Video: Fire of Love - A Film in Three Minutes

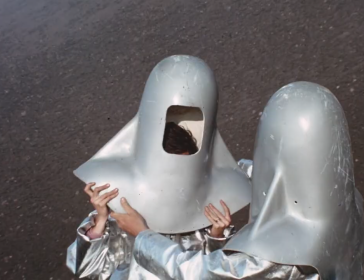0s
A film in 3 minutes, Fire of Love. This is Katia. She studies volcanoes.
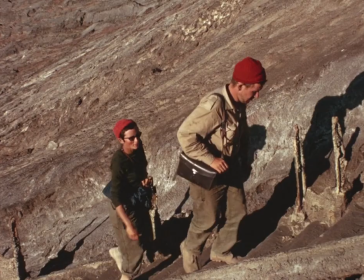5s
This is Maurice. He studies volcanoes. Together, they are Katia and Maurice Kraft,
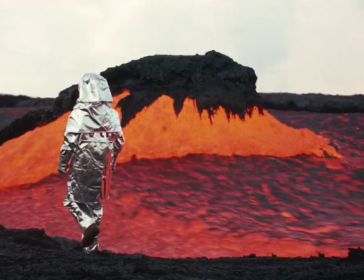11s
world-leading volcanologists and the subject of Sara Dosa's 2022 documentary, Fire of Love,
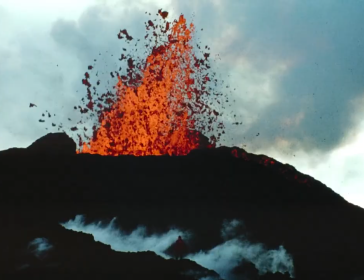17s
a film that explores the raw power and beauty of one of Mother Nature's most
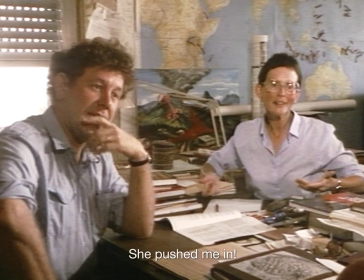22s
terrifying creations and the heartwarming bonds that two lovers shared,
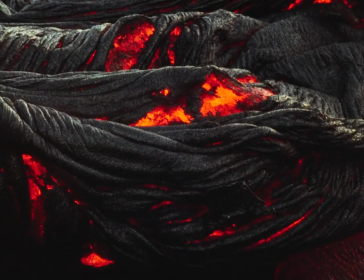27s
dedicating their lives to understanding it.
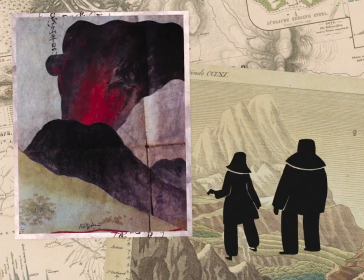29s
Constructed using a mismatch of archival footage beautifully shot by the Krafts themselves, two animated segments, still photography,
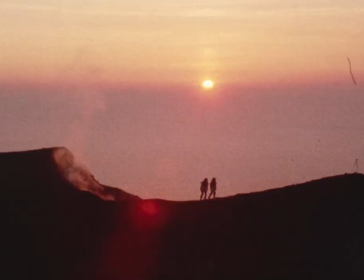37s
interviews, and narrative voiceover provided by the filmmaker Miranda July, Fire of Love tells the story of two French scientists,
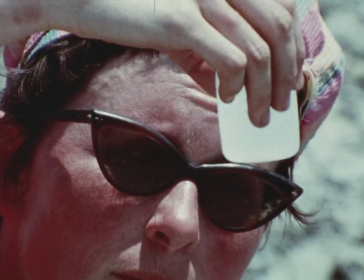45s
Katia, a geochemist, and Maurice, a geologist, who became pioneers in the field of volcanology.
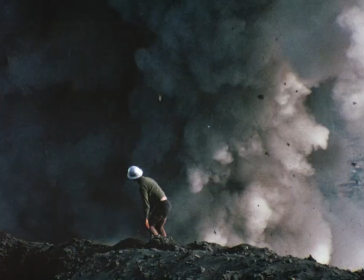51s
Their work helped to educate the general population as well as nation-state governments about
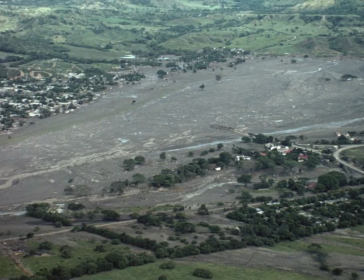57s
the dangers of volcanic eruptions and the need for evacuations in hotspot areas,
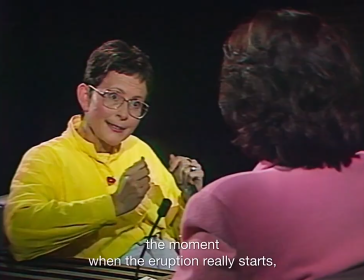62s
leading to countless lives being saved thanks to their efforts.
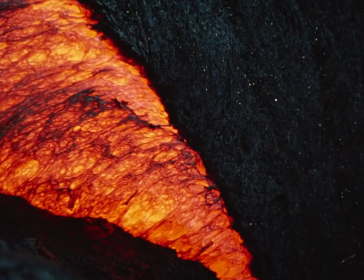65s
The pair were often the first people to brave the exceptionally hazardous terrain of active volcanoes,
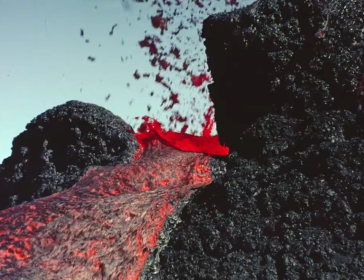71s
bringing a film camera along with them to document
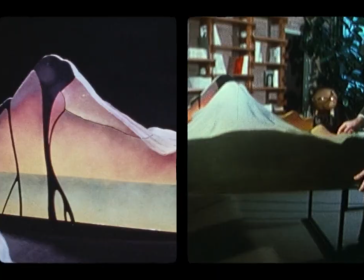74s
never-before-seen images of up-close volcanic activity that proved to be invaluable to the scientific community.
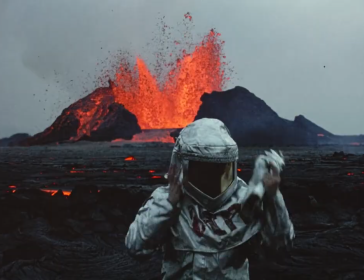81s
As such, Maurice's skills behind the lens led to the creation of some of the most beautiful,
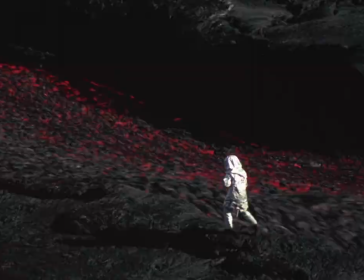87s
awe-inspiring, and incredible images to ever be captured on celluloid,
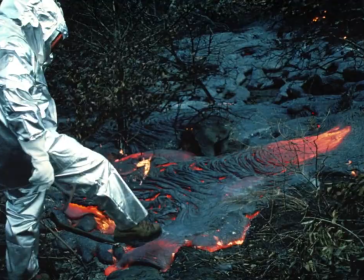92s
offering rare, tantalizing glimpses of the beating heart of volcanoes that pushed the boundaries of observable science few others would dare to go near.
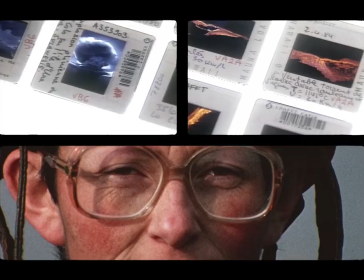101s
Dosa's use of this immense and exquisite archive provides the documentary with arresting visuals from start to finish,
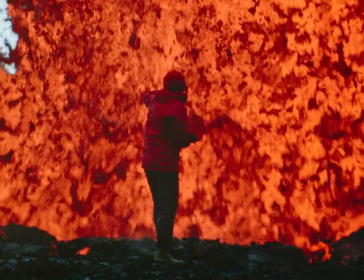108s
leaving you dumbstruck by the sheer, haunting power they contain, whilst also placing you on the edge of your seat,
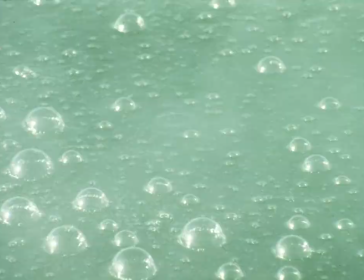114s
such as when you see Katia casually standing or walking mere feet away from an explosive lava field,
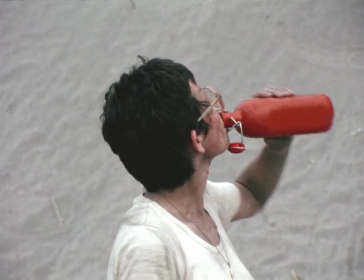121s
or when Maurice decided to explore a sulfuric acid lake in nothing more than a rubber dinghy.
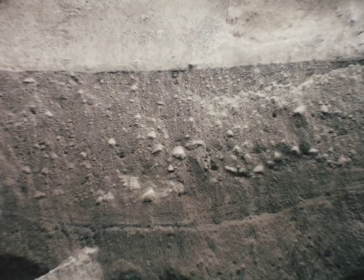126s
The film's quirky, inventive editing style, reminiscent of a Wes Anderson film at times,
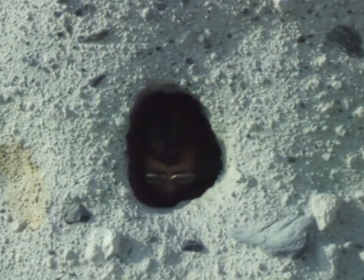132s
provides many moments of light comedy taken from the Krafts' adventures,
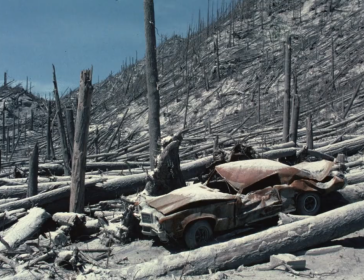136s
which are then quickly juxtaposed with their own footage of the earth-shattering danger volcanoes naturally possess,
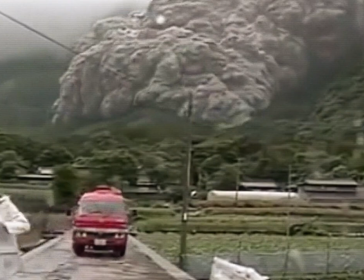142s
never failing to remind us of Mother Nature's deadly power and the horrendous costs some people pay by studying it.
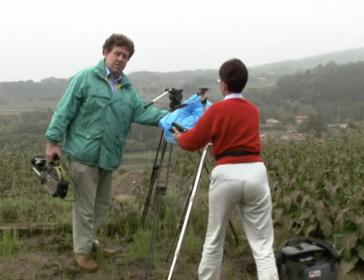149s
But it's in the charming and at times combustible on-screen relationships the Krafts
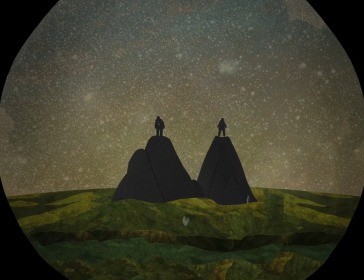154s
share that makes the documentary stand out from others exploring the wonders of the natural world.
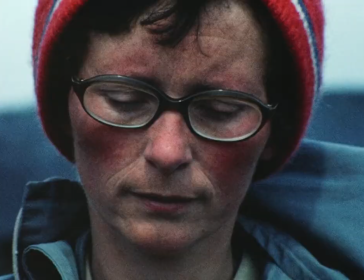159s
Their fiery passion in their pursuit of scientific knowledge is a truly rare and precious thing,
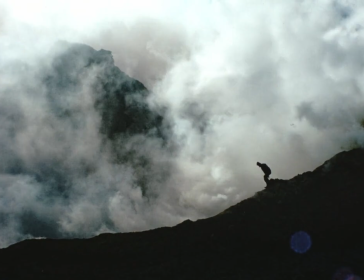165s
and makes for a wonderfully dramatic story in its own right.
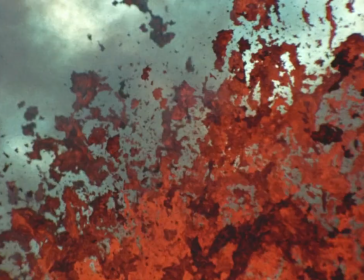169s
A relationship, a passion, and a daring talent that will burn your eyes with delight and leave your heart smoldering after you watch Fire of Love.